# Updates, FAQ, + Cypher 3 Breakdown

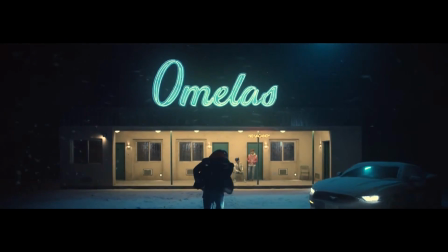[4:08]
Going back a step, I got into BTS around early February with the Spring Day trailer,
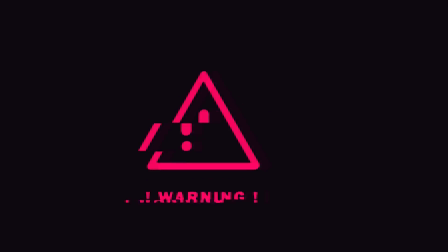[4:13]
and the first time I heard Cypher 3, the tune at the start reminded me immediately of a retro boss theme,
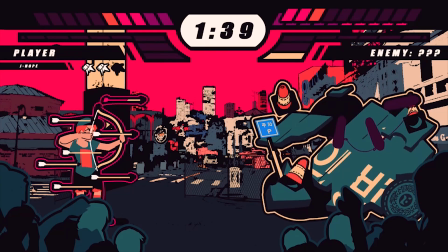[4:19]
and I associated it with this video game feeling for a couple of months.
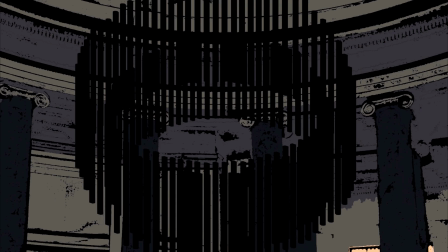[4:24]
Fast forward to April when I finished the Blood, Sweat, and Tears set, which pushed a lot of my animation skills, and I felt like I needed to start another project.
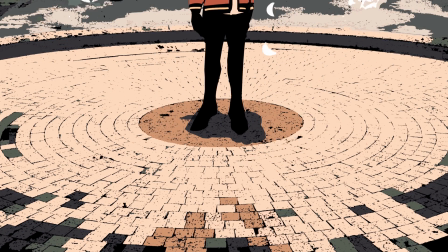[4:33]
I was stuck between Cypher 3, Ultra Wings, and a Fire 3 animation set.
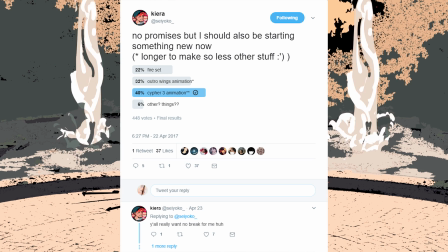[4:39]
I put a poll up on Twitter asking what people would want, and luckily for me, people wanted Cypher 3, and that was kind of the one I was biased towards.
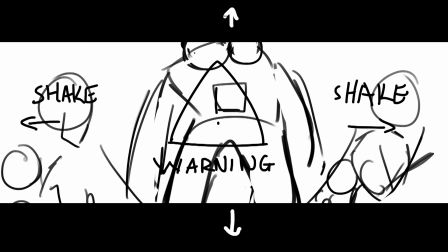[4:49]
So when approaching these sorts of projects, it's best to narrow down your goals to some central points.
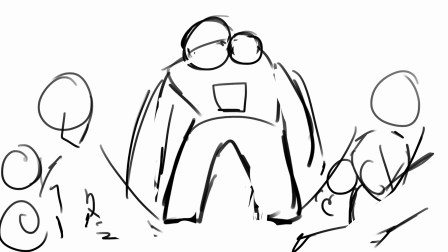[4:55]
So from the start, I wanted Cypher 3 to be two things.
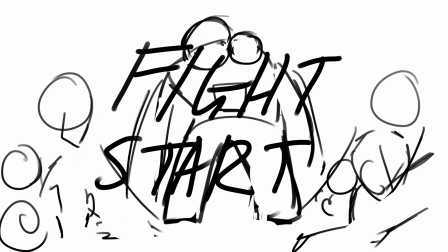[4:59]
I wanted to do the song justice and complement it well from a visual standpoint, and I wanted to make it look cool, like you would want to play it.
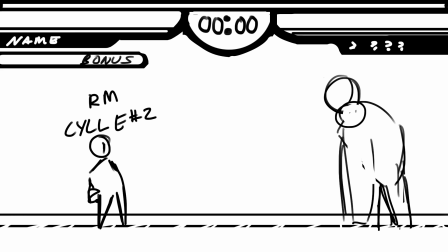[5:09]
From these 2 points onwards, all the decisions about colors, style, timing, whether to add something or not, and what to do were all clear.
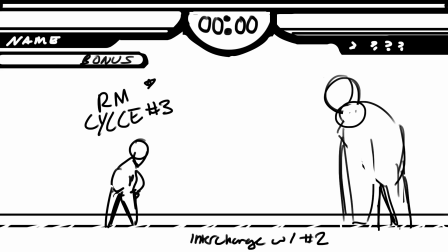[5:17]
From a UI and aesthetic inspiration, I took a lot from Hotline Miami and Blood Dragon, and in general, the trend to use hot pink and hyper-saturated colors, paired with black and purple to evict a sort of 80s energetic look.
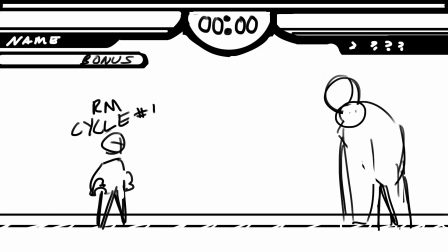[5:30]
One of the things I noticed about similar animations is that people can use the video game aesthetic without putting much
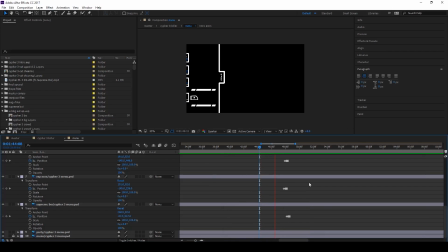[5:36]
thought into what's actually happening to cue the viewer to believe it's a game and not just a game-like animation.
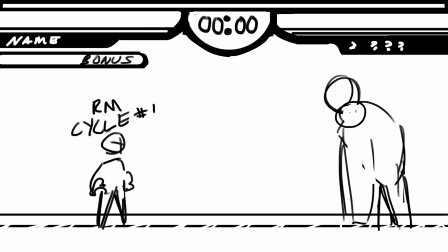[5:43]
I tried putting a fair amount of thought into making the UI and setup feel believable, because if it didn't sell itself, the entire idea of having it as a game is sort of pointless. The numbers, including the health gauges and XP numbers, are all taken from older games.
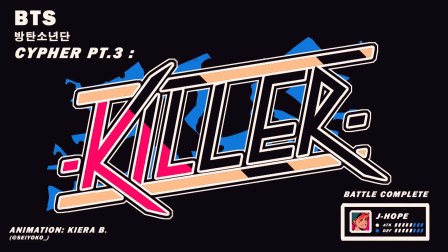[6:00]
I watch a lot of game reviewers and Let's Players, and one of them pointed out during his Final Fantasy playthrough that newer RPGs tend to inflate numbers,
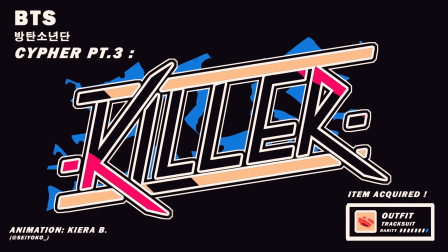[6:09]
and it causes players to sometimes feel less endangered by events.
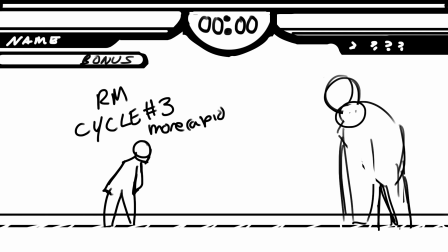[6:13]
Having 2,000 health and taking 1,000 damage is a different feeling from having 10 health and taking 5 damage, even though it's the same proportion. I wanted to write on this concept of low simplistic numbers for the setup. I settled upon a rotation-based fighter with very simple stats.
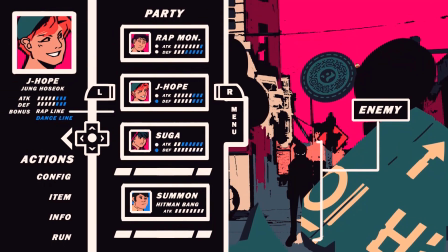[6:29]
The thing about fighters is that your character roster has to really resonate with the player and give incentives to use each character.
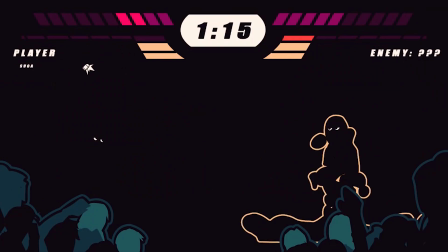[6:37]
Basically, they all can't act the same, and this is when the mechanics flow into the playstyles of the 3 rappers.
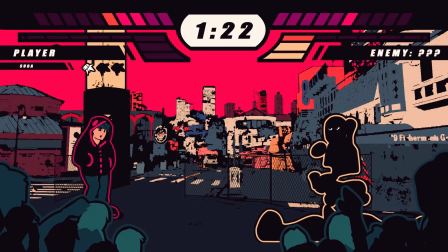[6:43]
I took from the rappers' personalities and performances in Cypher and tried to settle upon a way that they would play as a character,
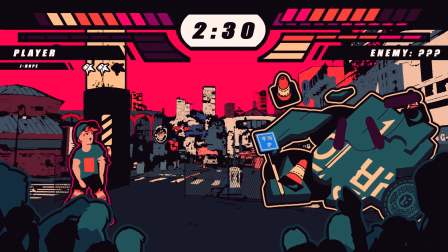[6:50]
both in their attacks and in their animation. A major part of animating was trying to convey their personalities and how they moved.
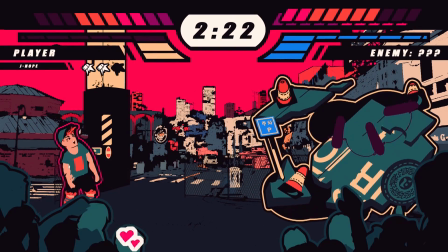[6:57]
I also wanted to add in-game logic to the order in which they appeared, which played into designing their makeups.
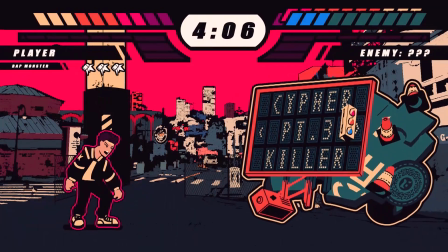[7:05]
Namjoon is a calculated good leading player. The refreshes on his attacks are pretty short, and while he can't take as many hits, he can get something in and the player can learn what they're up against.
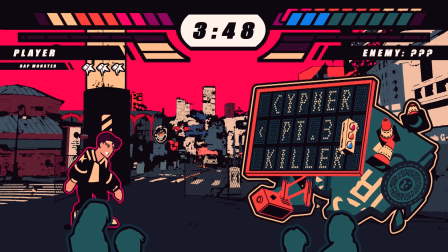[7:15]
His actual rapping style seems to me to have a lot of short builds and quick hits,
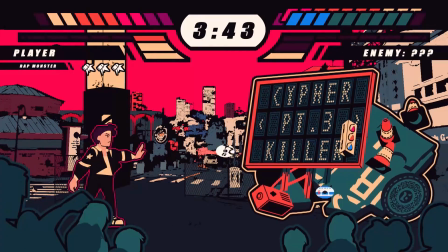[7:20]
and he's somebody who can consistently attack and react as he goes.
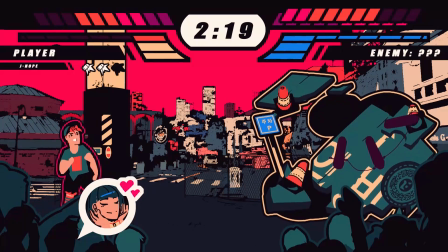[7:25]
Hosok is combo-based, and as he's a dancer, I thought it would be cool if to use him well, he would have to get in rhythm with both your playstyle and the enemies.
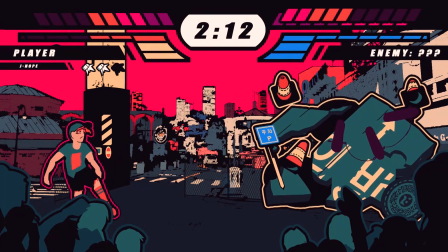[7:33]
His attacks require a large build-up to do, but if you can place them right, they're hard to counter.
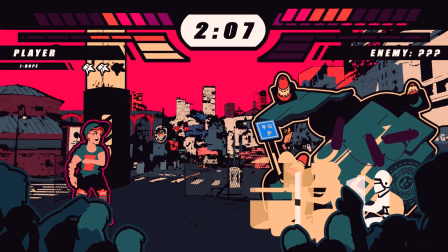[7:39]
You can force the opponent to play to your beat if you could play him right.
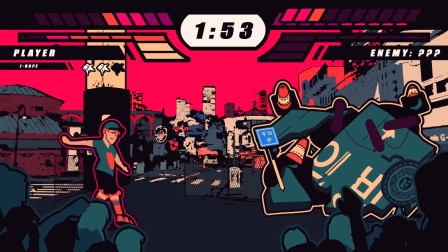[7:43]
Hosok's rapping, especially leading to his end, is a lot of building up his energy,
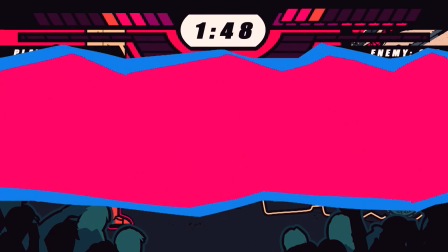[7:48]
and I wanted to use that in how he plays and in his final attack.
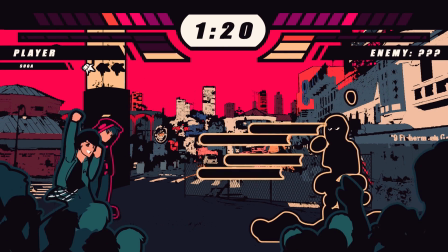[7:55]
Yoongi is a bit odd, and his playstyle is probably the most obvious as he's a defensive character.
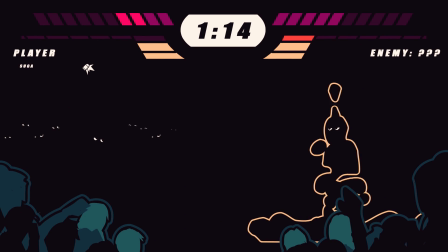[8:00]
His high defense makes a good last character, and he can chain assists easier.
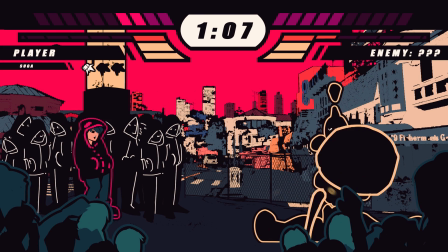[8:06]
Due to wanting to have each of the vocal line appear individually, Yoongi ended up doubling up on appearances and didn't attack otherwise.